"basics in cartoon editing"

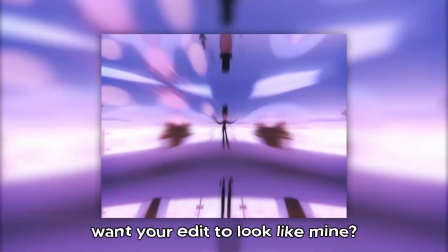(0:00) Watching the video that you sent me.
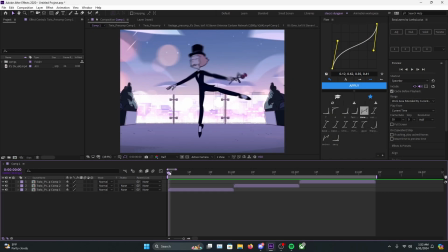(0:07)
Hello guys, my name's Tessie, and today I'm going to show you guys the basics in cartoon editing. I know there's not really a lot of tutorials out here on how to do this style since,
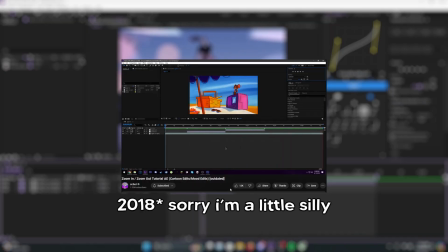(0:17)
from like 2019 Scout posted that one tutorial that everyone's been following since the start of Dawn,
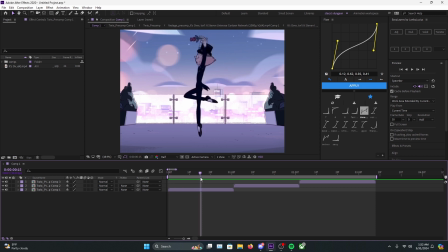(0:24)
but it doesn't actually tell you. And it's from as the years go on, the style has definitely evolved a lot. So I'm basically going to show you how I do it, and this is just pretty much how I edit.
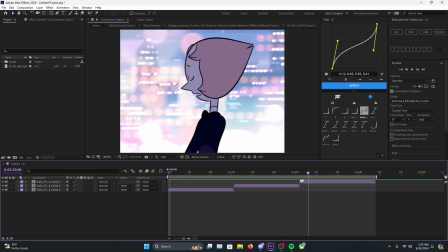(0:36)
So I already have my clips laid out here. I already Twixtered. I'm going to assume you guys know how to Twixter.
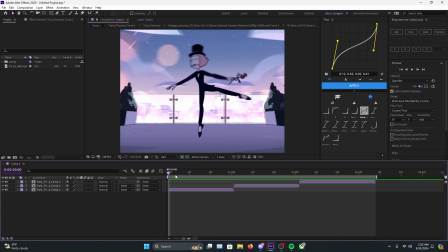(0:41)
I mean, you should, and if you don't, just look up a tutorial. It's really not that hard. So what you want to do for here is just grab in your nodes. If you don't know how to pull up a nodes, Control Shift Alt Y up here, and parent them with these little tether things.
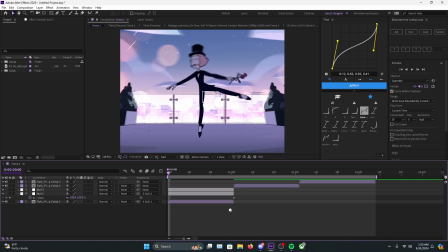(0:59)
And then for my values, I set it to 300 for my scale outs.
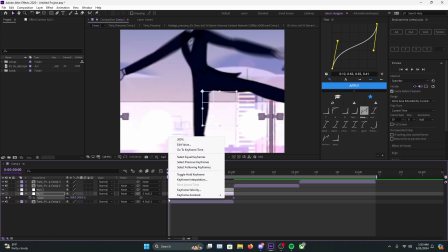(1:09)
And you want to easy ease with F9, or you could just right click and then keyframe assistant and then easy ease.
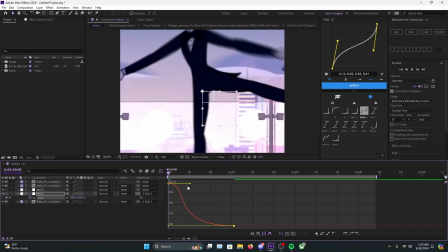(1:18)
Go into the graph editor, and you want to make your graph kinda sharp. Say around like right here is pretty fine. Enable motion blur, so your clip should look like mine.
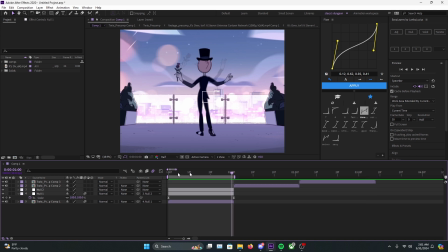(1:34)
But as you notice here, it's not really much happening.
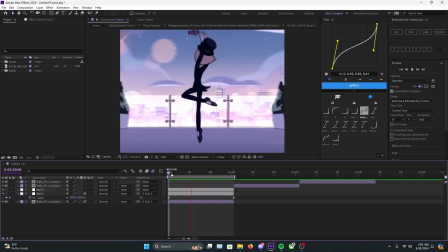(1:39)
It's kind of just a scale out. So this looks pretty boring, and this is what most editors I see, they kind of just leave it like that. So to give this a lot more movement, you could add something called a skew.
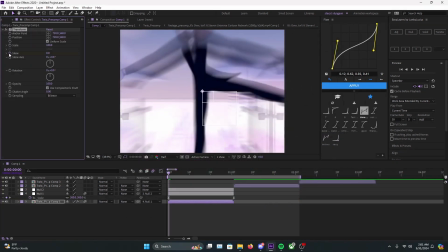(1:53)
And by doing that, you can add transform, keyframe your skew, and then put the city end. And my settings, I think I make this like 6. And then you want to activate the expression in the skew axis by holding Alt and then left clicking.
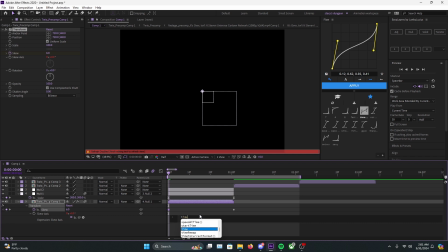(2:11)
And then type time, I think this is pound, and then I do like 240. So I just click off and let's see how this looks.
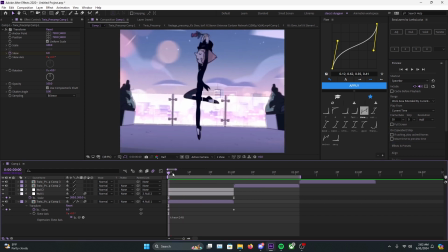(2:29)
Let's see this. Oh, I'm turn this off. This doesn't look bad.
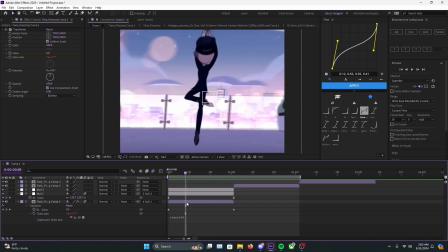(2:36)
Let me add motion to our code. So this definitely doesn't look bad, but you can definitely add some improvements on this with maybe like shakes
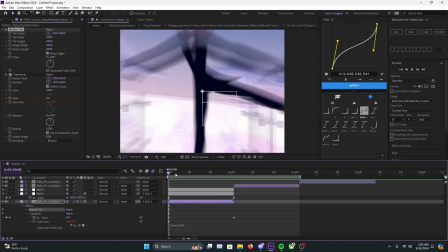(2:51)
or other kind of effects that give it more of a like movement. This is just one way you could do.
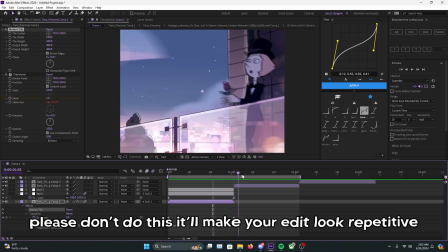(2:58)
Definitely don't go around copy and pasting skew on every single clip, because it'll just look really repetitive,
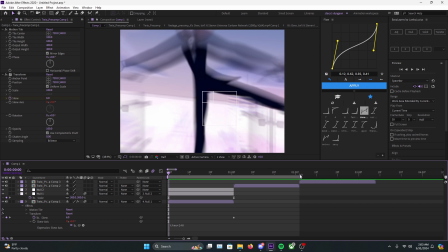(3:05)
and it's not really supposed to be meant to use that often.
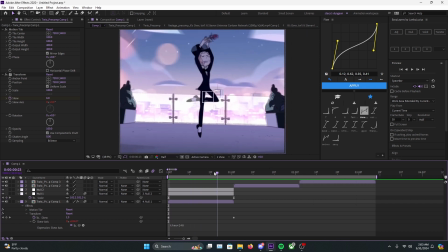(3:10)
But this is definitely one way you can do it.
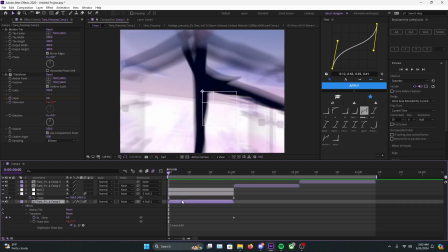(3:12)
And then if you're looking for maybe like, let's say like a position, you could do this way. This is how I do it. I learned this from an editor friend of mine. Separated dimensions.
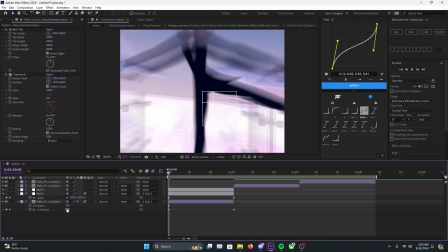(3:28)
I'm gonna do the y-axis, make this like 140.
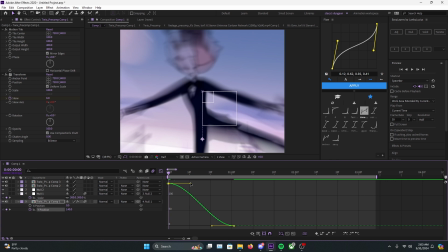(3:36)
And in the graph editor, you're gonna drag this down a bit. Say like right here.
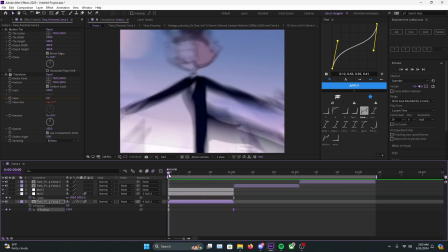(3:51)
And it gives it that bounce. Now it looks so much better.
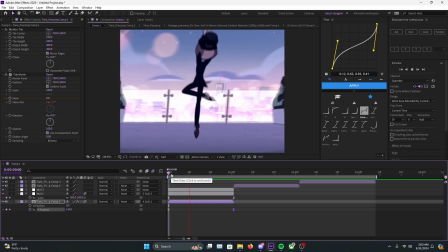(3:56)
Look at that movement.